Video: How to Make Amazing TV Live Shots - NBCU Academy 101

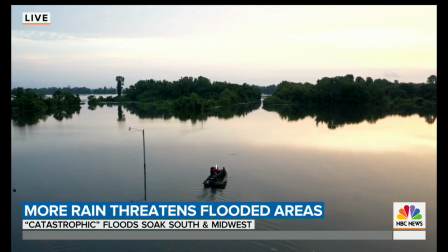0:00 The Arkansas River is still rising. It went up about seven inches overnight. In some places, it extends as far as the eye can see.
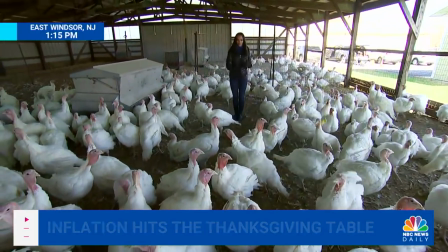0:07 As I'm moving around, you'll kind of notice I feel like Mother Hen. They like to follow me. Curious creatures.
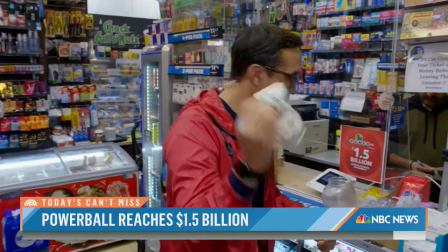0:13 They come in here with their hard-earned money that they're probably never going to see again, and they say, one ticket, please.
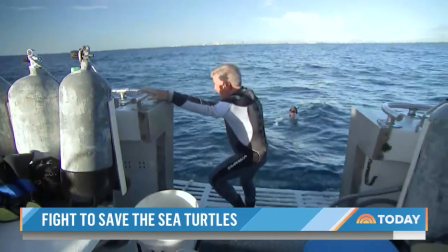0:18 In a moment, we're going to release these turtles out into the wild.
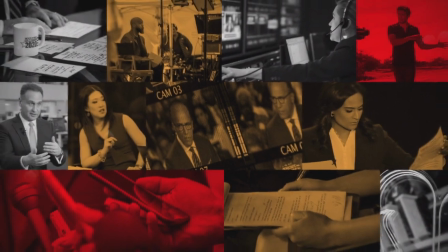I'm Kerry Sanders, I'm a correspondent here at NBC News, and today we're going to talk about live shots.
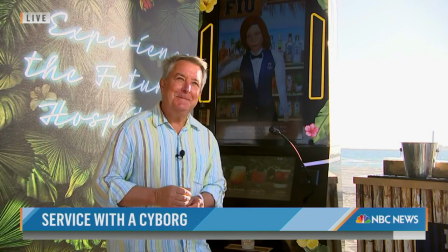0:37 Hello Cecilia. Good morning Kerry and everybody from the Today Show.
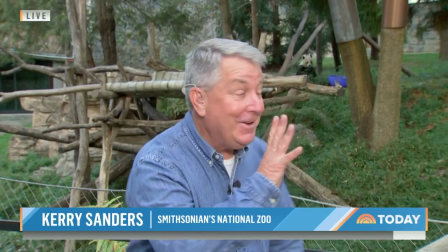0:42 We're definitely past 90 miles an hour right now. Shhh, you know, because they're having breakfast right now.
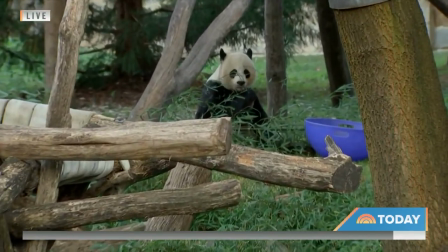0:48 A live shot should bring the viewer to a place. That's why we're live in the field.
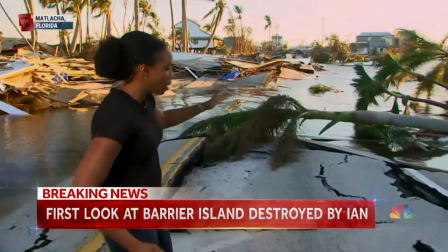0:55 If something is going on and there's a reason to be live, it's to take the viewer right into the moment and show them what's happening.
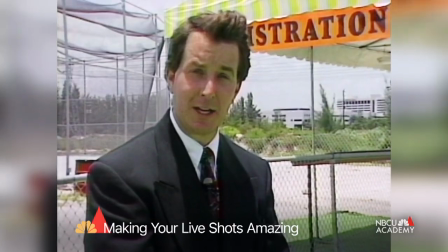1:02 People want to see live television. I started contributing to NBC's Today Show in 1991, and so, so many endless live shots. I mean, I can take you back to one live shot that kind of set the tone of what they would expect of me
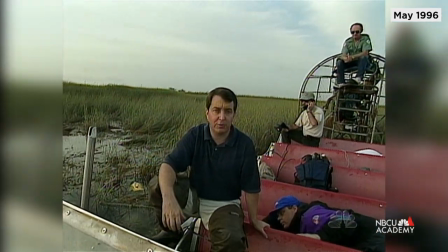1:17 was when a plane crashed in the Everglades, and it was the Valu Jet plane crash.
Just getting out to the crash scene, They have to go out on airboats like this.
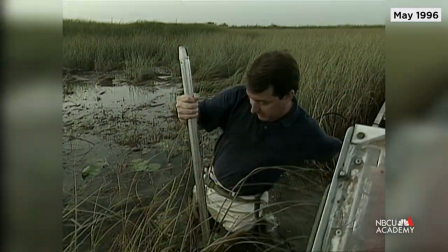1:25 And the plane disappeared. We weren't sure even where it was. How could the plane disappear? What it was is that the plane had gone into the muck of the Everglades.
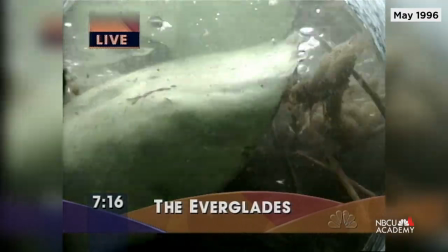1:35 And so we decided to go out and just dig my hands in and show what the muck was.
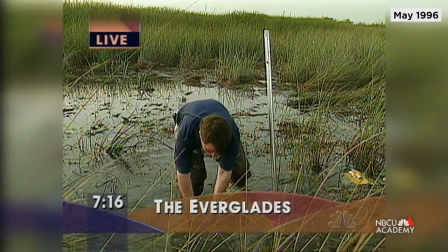1:42 Well, this is five or six feet, and perhaps in the place where the plane went down, it may be as much as 30 feet.
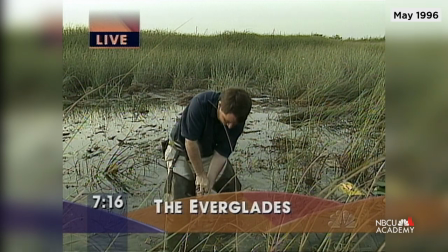1:48 A real interactive showing it, and then it explained everything of how a plane with all these people could just vanish into the Everglades.
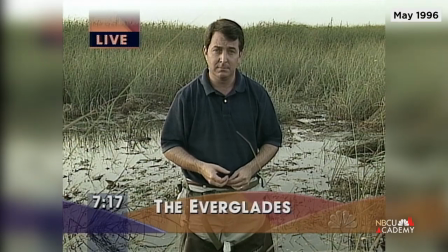1:56 There were a few pieces. All right, Kerry. Kerry, thanks so very much. Get out of there. OK.
When you read a website or a newspaper article, you can go back and reread it and reread it again. You only get one shot in television.
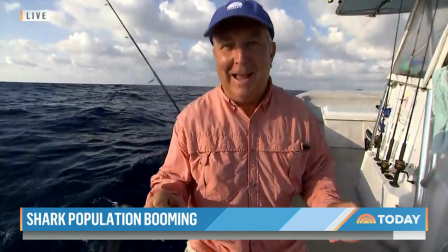2:10 I'm about six miles off the coast of Jupiter, Florida, and we're in an area where I actually saw a white shark here not too long ago.
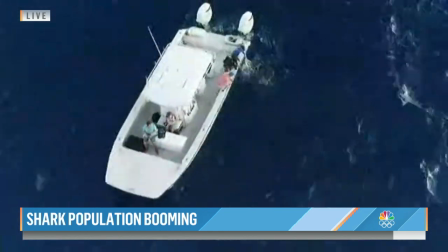2:17 Our captain is actually trying to lure some of the sharks there, and you can see they're coming in.
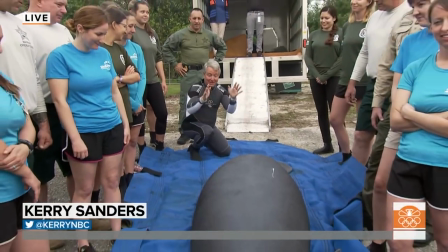2:22 So you have to realize you are taking people for the first time they're hearing about something and explaining it to them as simply as possible.
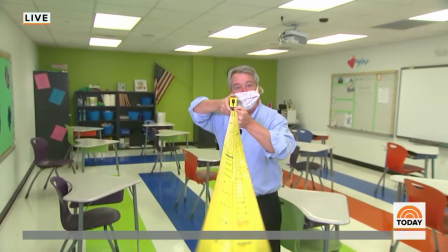2:31 You've probably heard the expression kiss, keep it simple, stupid. You want to make sure that you are bringing the person along who knows absolutely nothing about your story.
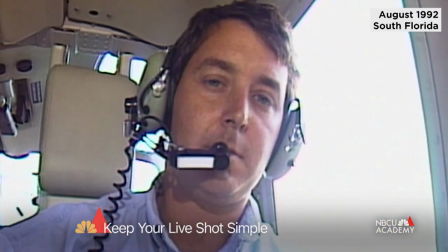2:41 Why don't you just kind of tell us what we're seeing and what it would normally look like. Let me take you out the window here.
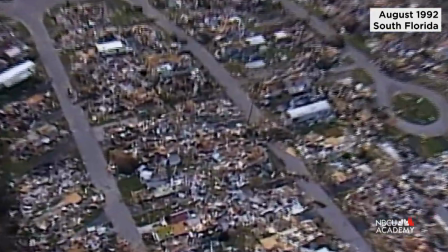2:46 If you're going to go ahead and do a live shot, that you want to be demonstrative.
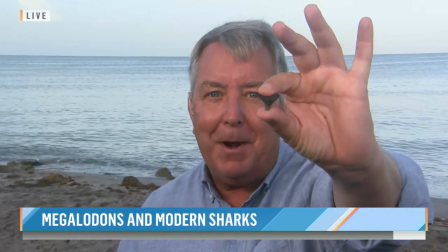2:51 If you pick something up and show it to somebody, they're seeing what you're touching and they're having the camera zoom in on it. Always communicate with the cameraman beforehand because you may have this great idea and it's never going to work because visually you can't pull it off. And your cameraman is going to go, you look stupid, let's not do that. But I have an idea.
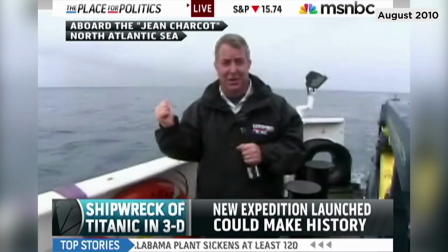3:13 We're about 120 miles right now south-southeast of St. John's, Newfoundland, making our way to that Titanic site.
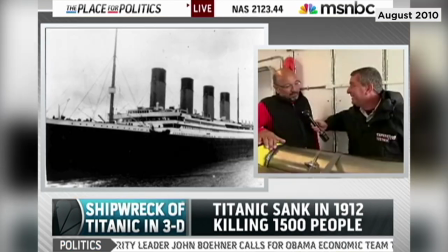3:19 A lot of people will think that the live shot is an afterthought as opposed to the linear progression of a story. Okay, now what are we going to do for the live shot? That to me is the backwards way to do it.
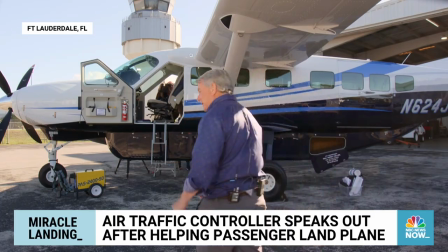3:33 You should always be creative and you should think about setting.
Let me take you up into the cockpit. Sometimes this plane is called a caravan.
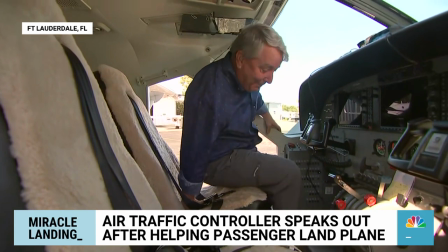3:40 Stress of a live shot is generally self-imposed. I think that the way you kind of take the stress out, you think about what you're going to say. It's so important that you're not memorizing, that you're thinking about it, because if you're thinking about it, then you know your material. And if you know your material, you can go anywhere you want.
And here we go.
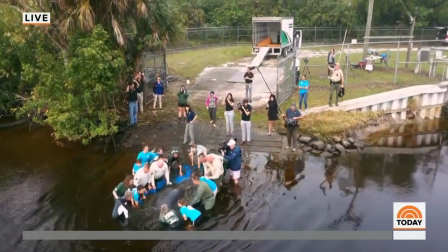4:00 We're going to now lower this and she will swim out. Oh, look at that. Gone, right?